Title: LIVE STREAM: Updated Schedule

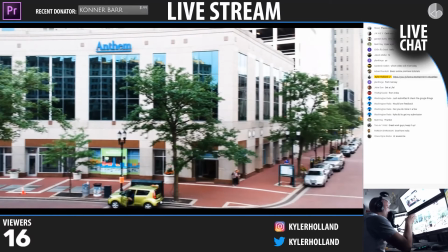I love the motion, but like I was expecting the drop, right? Boom, right there.
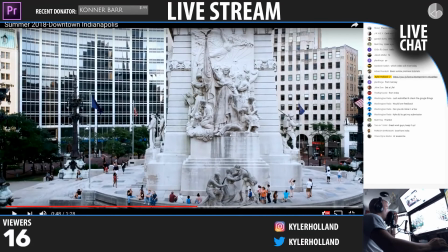Do something different. So since you're on that clip, like even if you just cut to this clip, it would increase the quality of this video for sure.
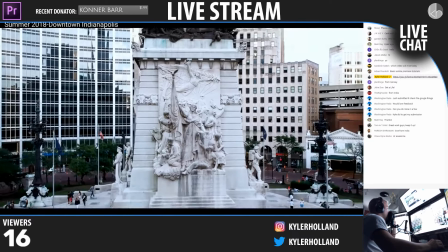All right? Just always remember that when you're doing drops.
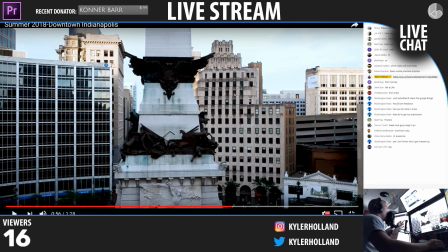Nice drone shot, and also like the exposure is a little off-putting to me because I think the darks are a little too dark.
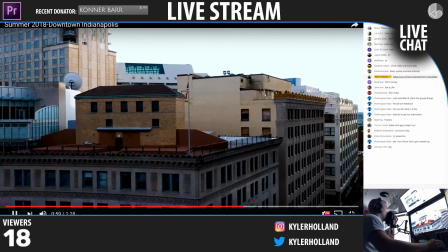In some scenarios, other people would beg to differ. What's up, AK?
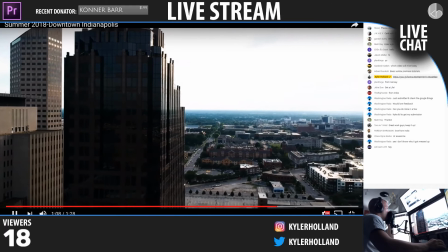So definitely play around with that speed stuff. But overall, got some nice drone footage.
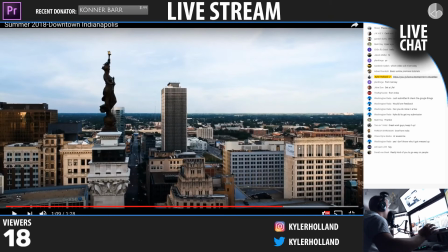One thing that is you have to like learn while you're flying your drone is that whenever you're shooting, try to avoid the fast motions. Like move it nice and slow and stuff.
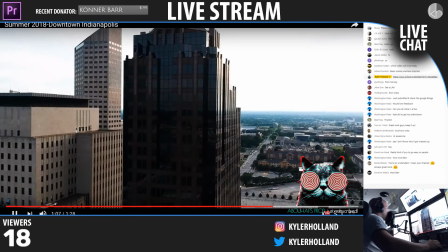So like right there, right when you move the clip, you see how it's like so jarring to the eye, right?
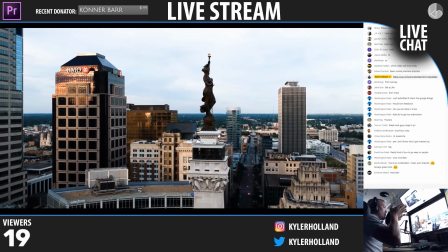Boom. It just like, it's very jarring. This right here is good when you're like slowly moving, but don't make a clip go like, don't make it stutter like when you're flying the drone.
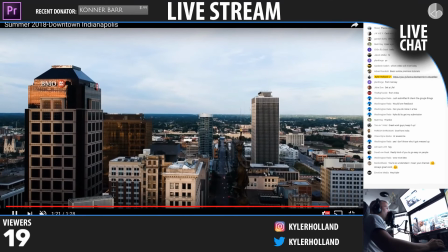So use everything very, very slow. What's up, Emotive Media? Balan Music, you're so underrated.
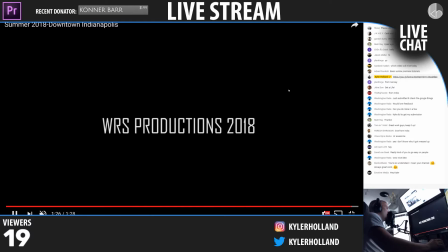I mean, your channel, always good work. Thank you, Ben Lon. If that's how you say it, I'm just going to say Ben.
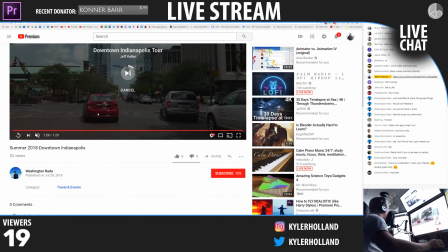But overall, thanks for sharing Washington. That was great. I did enjoy that.
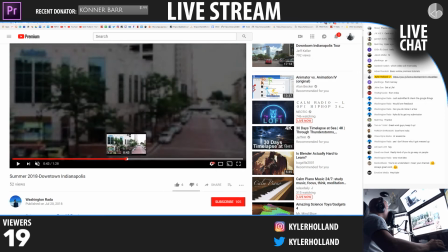I think there's a few things that we can do with some color and then that speed transition thing.
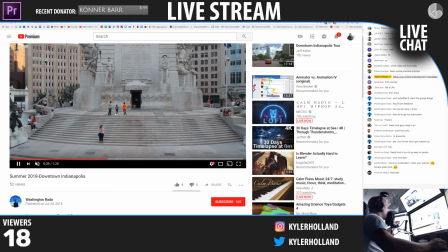But one thing that I'll talk about motion, whenever you're transitioning motion, it's good that you're going in the same direction. So you see this right here. This is really nice how you have that motion going in a direction and then you switch it as you keep going on.
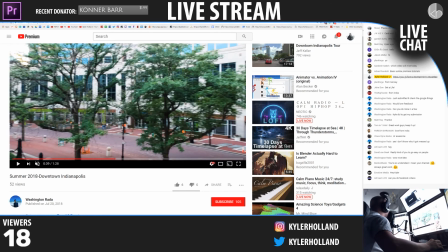So definitely good job. All right. Thanks for sharing. We're going to move on to Tom's video. Let's check it out. Boom. All right.
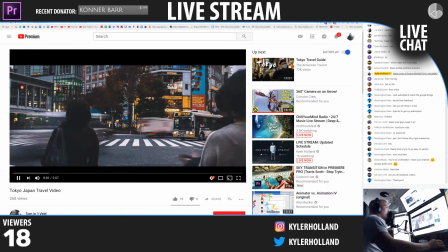Here we go. No problem, Washington. Can you do Facebook videos?
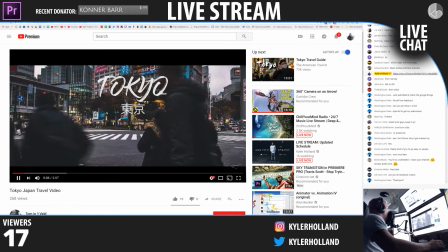AK, if you send me the link through that, I should be able to find it. Tokyo. Ooh, I like this shot.
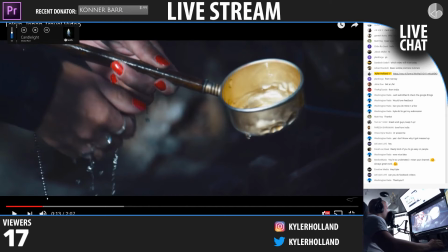This is cool. Something that's really interesting, actually, which I'm probably going to do a tutorial on, is this look right here.
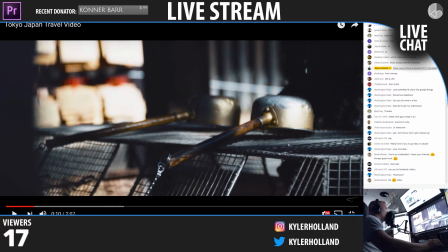Like, this doesn't look like a high-quality video, but it does at the exact same time. And what I mean by that is that some of these, like, edges are very blurred, but I like this aesthetic because you can tell it's in focus,
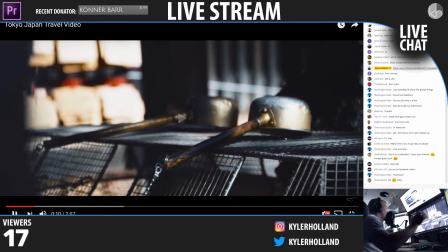like by looking down here, but the way it looks is very different, and I love it. Nice sound design we got going on there.
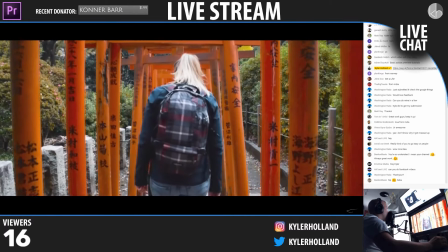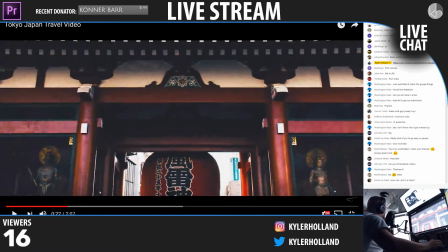Nice. Okay, so one thing right away, I'm just going to keep stopping and playing as I see stuff and have stuff to talk about.
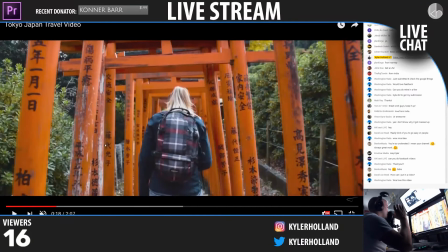When you do speed ramps, and I talked about this last time. Thanks. Congrats on the 130K. Thank you, Vince. When you do speed ramping and stuff, try to make it smooth. And I did a tutorial on smooth speed ramping on my channel, so be sure to check that out.
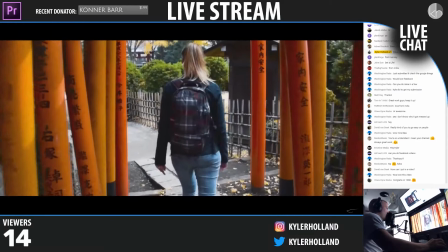Because what I mean by this is, right now, it's so fast to the eye where it's boom, boom, and done.
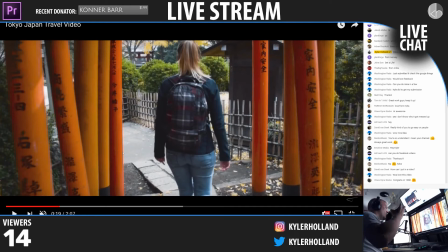But it'd be a lot more impactful if you actually had it swoop up.
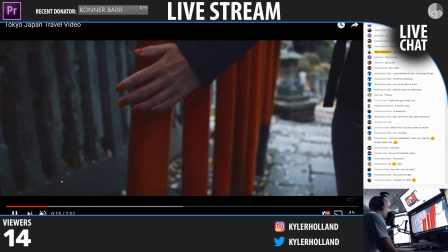So instead of going really fast right away, you actually went and then had a quick fast speed ramp.
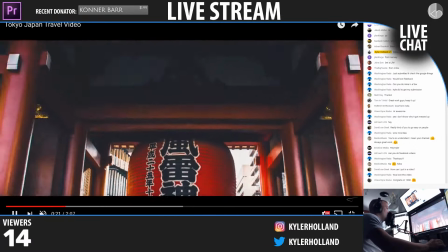And it's really hard to talk about, but just check out my smooth speed ramping tutorial on YouTube, and that will explain it.
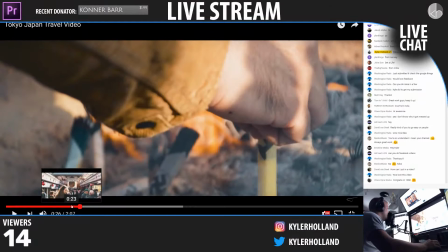Nice little hyperlapse. Hyperlapses are awesome, but if you can't get it perfect,
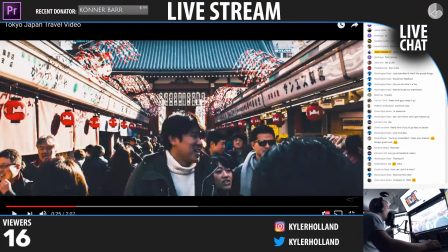it's so hard to get it perfect. You got to make sure every image blends to the next, and it's very hard to do.
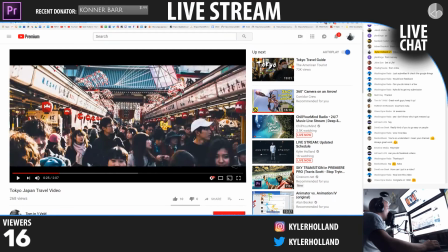But overall, I think this is a great hyperlapse.
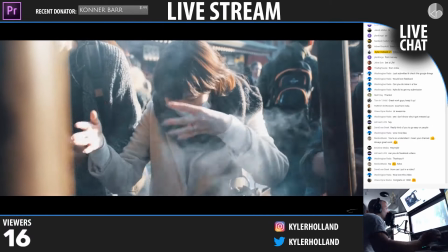I love these shots. The slow motion adds to it. The smoke, everything.
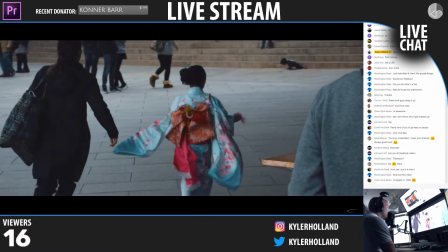It's a very cinematic video, even with the audio.
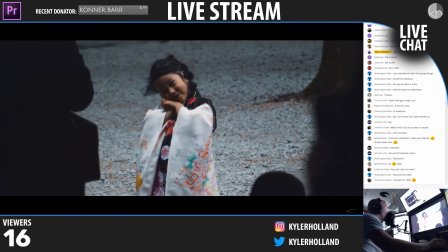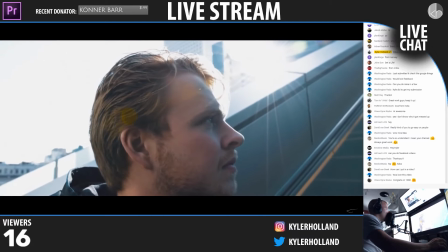Nice. I'm assuming this is you, Ben.
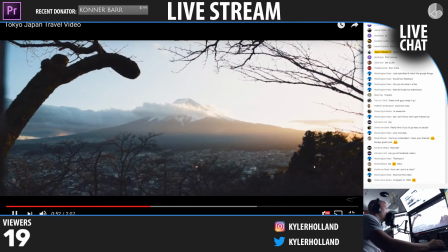I love that. The flare and everything. What is this rendered at? 1080p?